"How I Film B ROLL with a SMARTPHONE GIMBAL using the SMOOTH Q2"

In this video, I'm going through 10 tips on how to get better footage with your smartphone gimbal. Now this video is sponsored by Zhiyun, and this is their new Smooth Q2 gimbal.
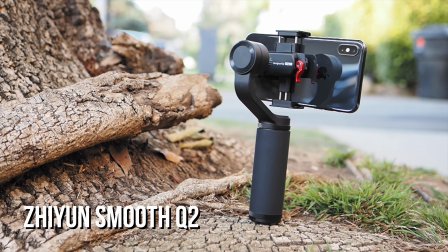(0:10)
It's like a tiny little gimbal. And I'm gonna go through a little bit about this gimbal at the end of the video, give you my review, but I wanted to do 10 tips on how to get better footage. And if you stick around till the end, I'm gonna be giving one of you this gimbal. So let's get into it. So the biggest problem when it comes to these small gimbals is how light the gimbal is.
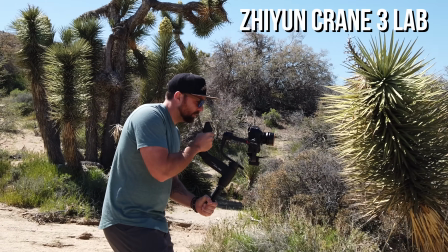(0:34)
It's so easy to move this around. When you have a bigger gimbal with a bigger camera on it, it's much easier to keep it steady. So when it comes to working with this gimbal, you really have to focus in on a few things to keep the shot steady, because if you're walking around and just having it go like this,
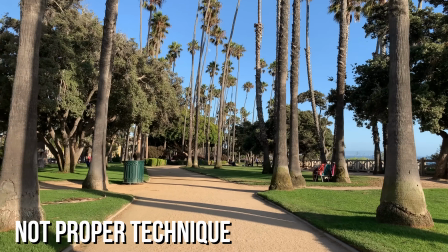(0:48)
your footage is not gonna be very good. Guys, if you're new here to this channel, my name is Jeven Dovey. I do filmmaking tutorials, I do product reviews, and also I do a lot of YouTube training style videos. So make sure you hit that subscribe button and turn on those bell notifications so you don't miss one of these videos. And Rachel's arms are about to fall off, so she's gotta put this down. This is ridiculous. It's shoulders today. Okay, so the first tip is make sure that you're planning out your shots.
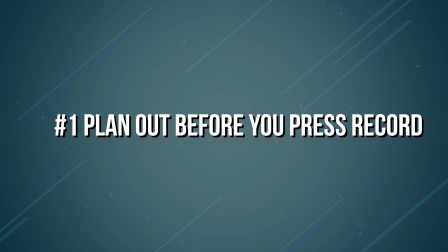(1:15)
One of the worst things you can do is just turn the gimbal on and kind of just spray everywhere and shoot everything.
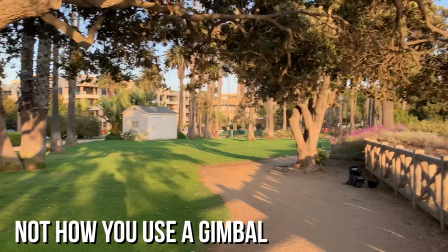(1:21)
If you want to have good looking footage, then the key is actually planning and putting some thought behind each shot. So before you hit record, think through where you're starting, where you're going, and where you're ending.
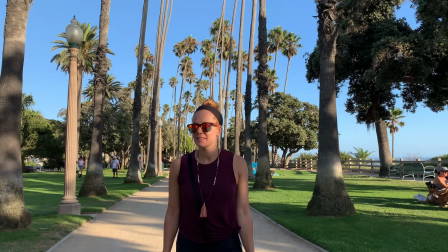(1:33)
So if you're doing a moving shot, how big is the movement? How small is the movement?
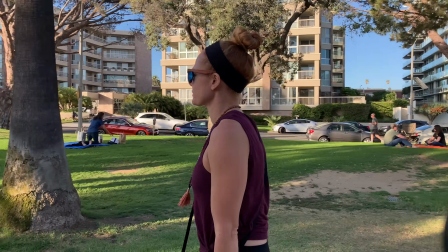(1:37)
If you are filming a subject, what is specifically that you're looking for when you're filming that subject?
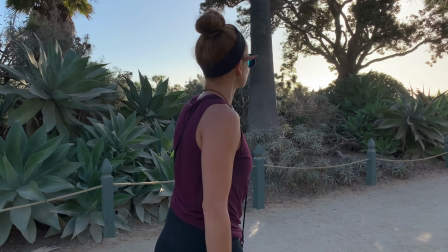(1:43)
Those kind of things are gonna help you create better looking footage. So plan out each shot. Tip number 2 is make sure you try to keep your gimbal on a level plane. So this is what I was talking about earlier.
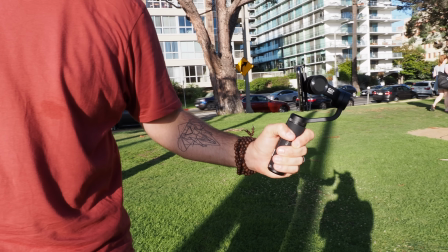(1:55)
When your gimbal is light, it's easy to move up and down all over the place. So the key with getting good footage is keeping it on a level plane.
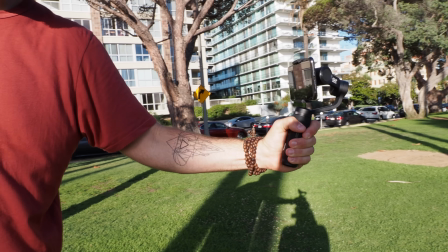(2:04)
So really focus in on where your hand placement is and make sure it's in a good position that you can hold over a period of time.
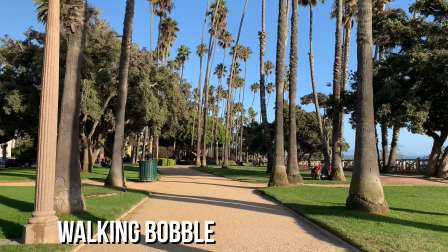(2:10)
Because if you have that up and down motion, what happens is it creates a bobble effect. And this is really noticeable in the footage.
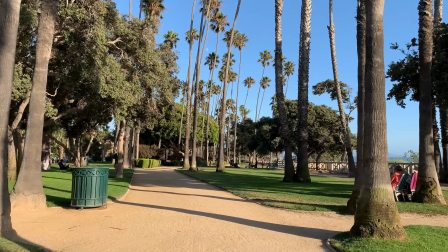(2:17)
Even with the stabilizers and everything in smartphones, you'll see this up and down bobble. So the key is try to keep your hand on a single plane so that you have smooth, steady footage with everything that you're doing.
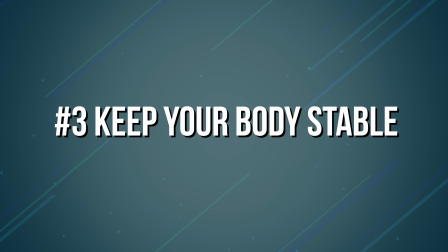(2:30)
All right, so tip number 3 is body placement without moving your feet. And so what do I mean by this? This is something that I use all the time when I'm creating videos with gimbals. When you're moving, when you step, there's more chances of the bobble happening, what I was talking about in the last tip. So if you plant your feet and you're focused on just moving your body from one side to the other,
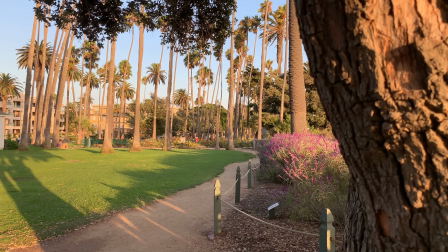(2:52)
then you can create a more steady shot than if you were to be walking. Because when you walk, there's more opportunity for the footage to kind of bobble because there's more things happening in your body. So if you shift from, say, left to right and just shimmy your legs,
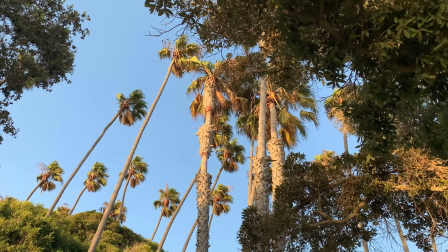(3:07)
you can get a pretty decent sized movement and you can get a really nice steady shot because you're just shimmying your weight. And if you keep your gimbal on a level plane, then that's when you get those really smooth shots. Now, when it comes to this, when you get to that end point, just push yourself as far as you can go before you tip. And a lot of times I'll trip over myself because what happens is I move from one direction to another and
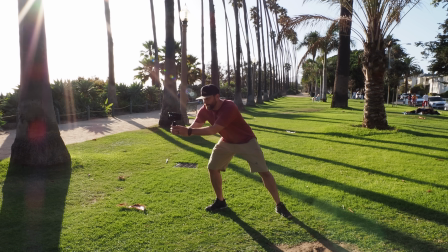(3:30)
I start at the farthest I can on one side and then shift my weight as far as I can the other way,
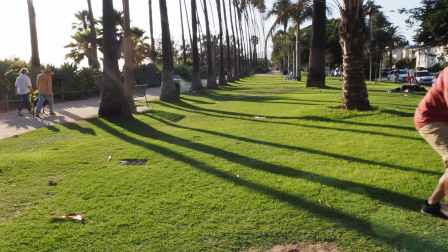(3:36)
and then eventually you fall. So you kind of go the furthest distance that you can without actually moving. Now tip number 4 comes when you actually need to start moving. So last tip I talked about, body movement.
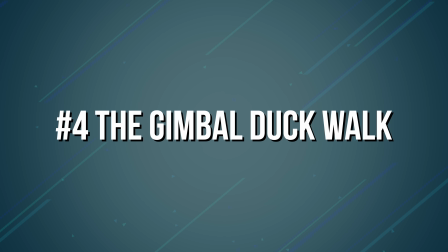(3:47)
Now introduce some steps. There's a specific walk when it comes to creating better looking gimbal footage. And the key is sit low and kind of walk like a duck.
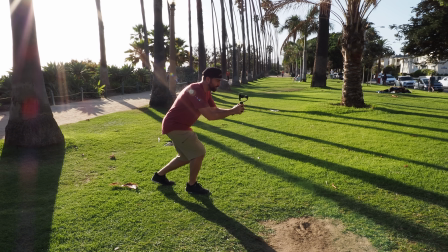(3:56)
So the idea is that you want your body, the mass of your body, to be moving on a single plane, just like your hand is moving on a single plane.
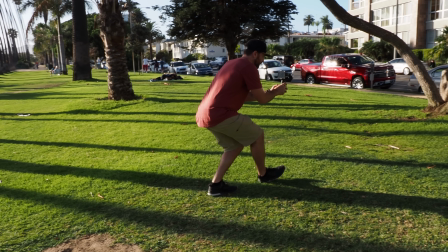(4:04)
So you're gonna have to find how low you have to go to kind of squat and move so that your body isn't moving up and down, your arm's not moving up and down.
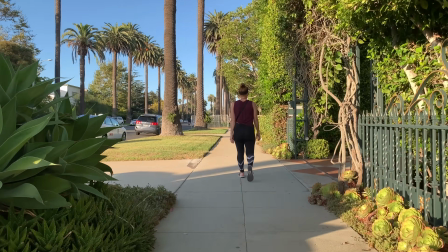(4:12)
The less movement up and down that you can make your body, your arm, all of that, the less bobble that you're going to get.
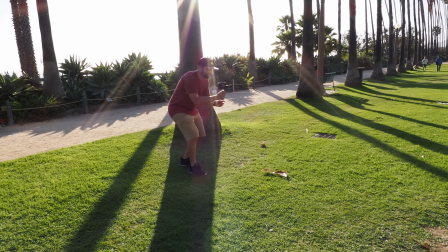(4:17)
So it kind of looks funny and you have to practice this step, but if you just walk, you're not gonna get good footage, you're gonna get bobbling footage.
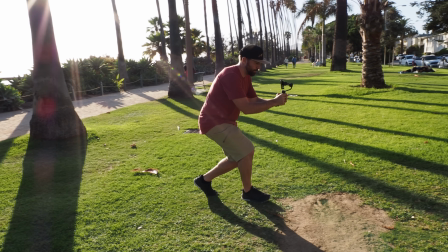(4:25)
So you really need to sit a little bit lower and really put some emphasis in the way you walk. Now your body movements are super important and all of it plays together. The next tip comes down to how you're actually shooting.
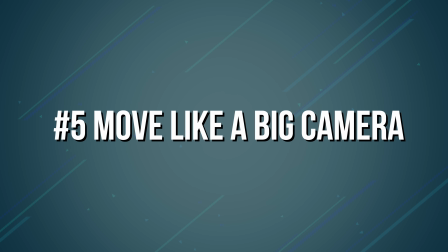(4:38)
So think in terms of a bigger camera. So imagine that this tiny gimbal was a giant Red or something else, like an Ari Alexa or something. How would you move that camera to get camera movement? You wouldn't swing it all over the place because it's so heavy. It's got big lenses, you've got lots of gear wrapped on it, so you would move it slowly with something like a dolly, or you'd move like a jib or something like that. So the key is, think of your camera as a bigger camera. What are the style of movements that you would make?
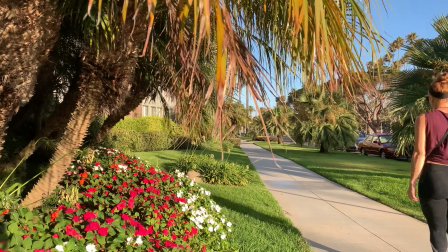(5:09)
So one of them might be just a dolly from left to right. Also, if you have like a selfie stick, then you can mount this on the bottom and be able to do jib-like shots.
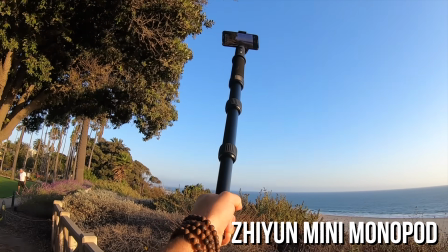(5:18)
That's the really cool thing about small gimbals, is when you attach a stick to the bottom of the gimbal, you can create these cool like arcing motions up and down and all over, and you can really create some interesting looking visuals.
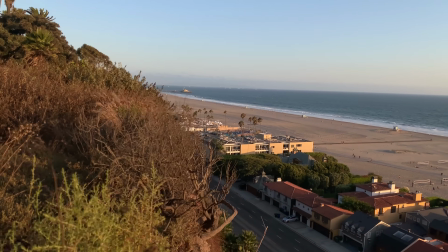(5:31)
It works because you don't have to have some crazy huge jib, you don't have to have like a really heavy monopod.
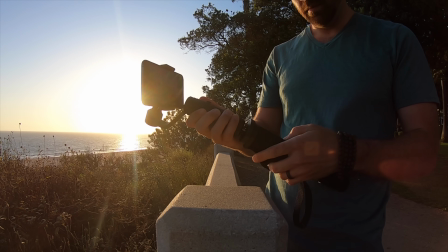(5:37)
You can really use lightweight gear and be able to get some awesome footage.
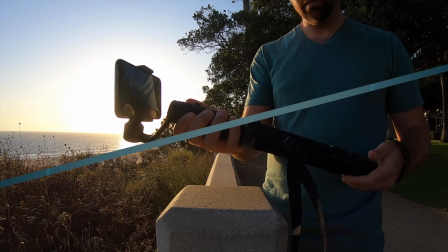(5:41)
And that wraps right into my 6th tip, which is use extra gear around the gimbal.
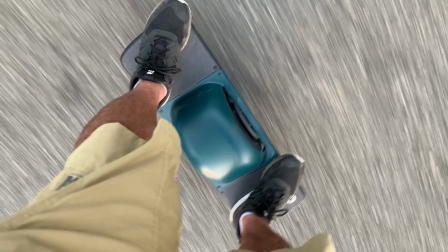(5:46)
Gimbal is great, but finding those extra pieces of gear that will enhance your shooting is key to getting some really dynamic looking footage.
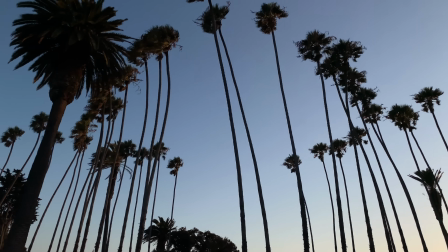(5:54)
So an extension pole, that is the way to go to get some good sweeping shots. If you're also shooting yourself, you can get the gimbal further away, get a wider shot if you have like a selfie stick of some sort. So having that extra gear is really gonna help you create some really dynamic looking footage.
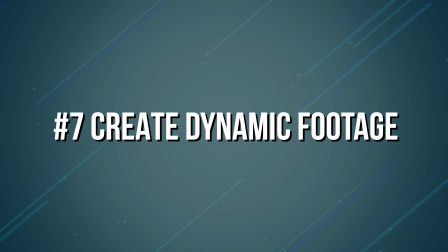(6:11)
And that wraps right into my next tip, which is create dynamic shots. Now, what do I mean by this? Put a couple of the movements together. So say you're walking forward, we'll also put a pan down.
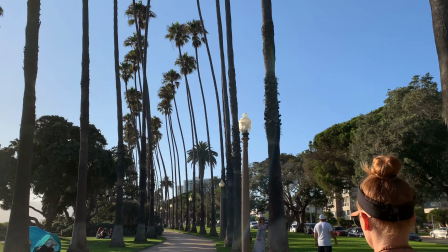(6:22)
So try to put 2 movements together to create more dynamic looking footage.
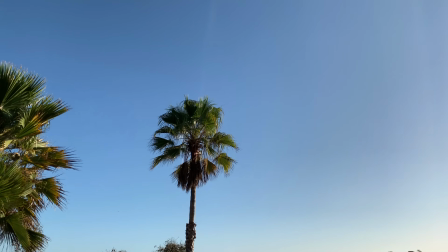(6:27)
So a pan down and a move forward looks better than just panning down or just moving forward.
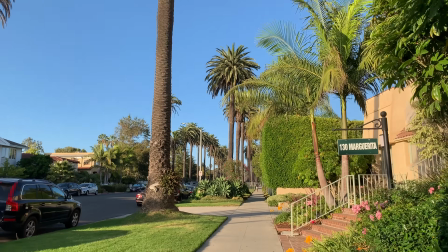(6:32)
So find ways where you can combine 2 different movements or 2 different things to create more dynamic looking shots. So it might be coming out from behind a tree and then going over another tree or something like that.
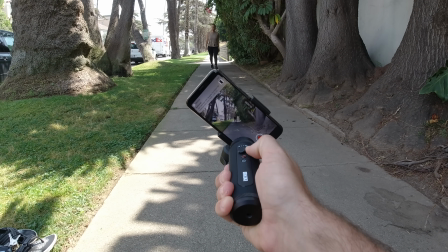(6:46)
All right, I was just finishing up this video, and there's one more thing I want to talk about when it comes to dynamic shots, and that is with the Smooth Q, you can actually do VORTEX, which is something that I haven't seen in a lot of these smaller gimbals.
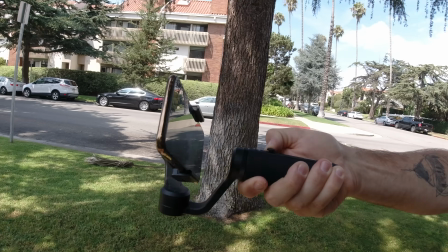(6:57)
And so with the VORTEX mode, you can create some interesting dynamic shots, find some ways to fit it into your projects to do something a little bit different. Now with the last tip, what I was saying is coming out from behind an object, this works great, but you have to be using your manual settings.
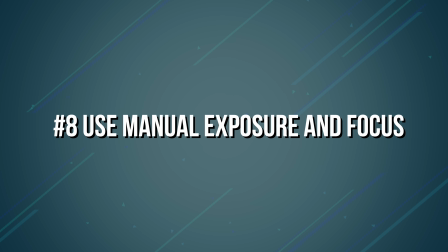(7:13)
Otherwise, the auto exposure is gonna kick in and the auto focus. And so it's not gonna look as good as if you use everything manuals. So there's different apps that you can get for your smartphone, and you wanna set everything to manual.
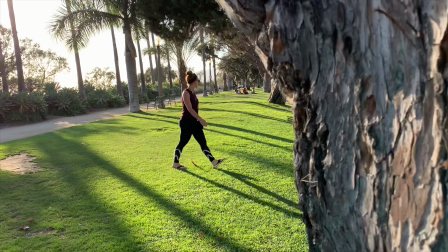(7:25)
And the reason for this is you don't want the exposure to auto fluctuate. And the same thing with focus. You don't wanna focus on the object like right here in front of you and then it focuses away from you, because that's not a very cinematic looking shot. Rather, it would be great if something was out of focus in front, pops out, all of a sudden the subject way in the distance is in focus.
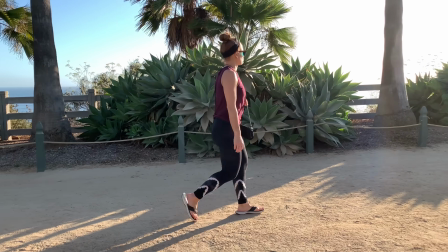(7:45)
Now obviously with smartphones, you don't have this super shallow depth of field, but there is still focusing and exposure breathing when you're doing auto exposure and auto focus. So use manual modes. Okay, number 9 is create transitions using your gimbal.
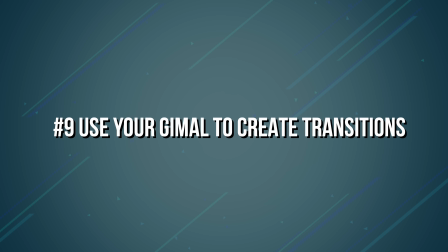(8:00)
Your gimbal is a great tool to be able to create some unique, seamless transitions. Now, one in particular that I like is going from behind an object and then popping out with a different shot when you come out on the other side.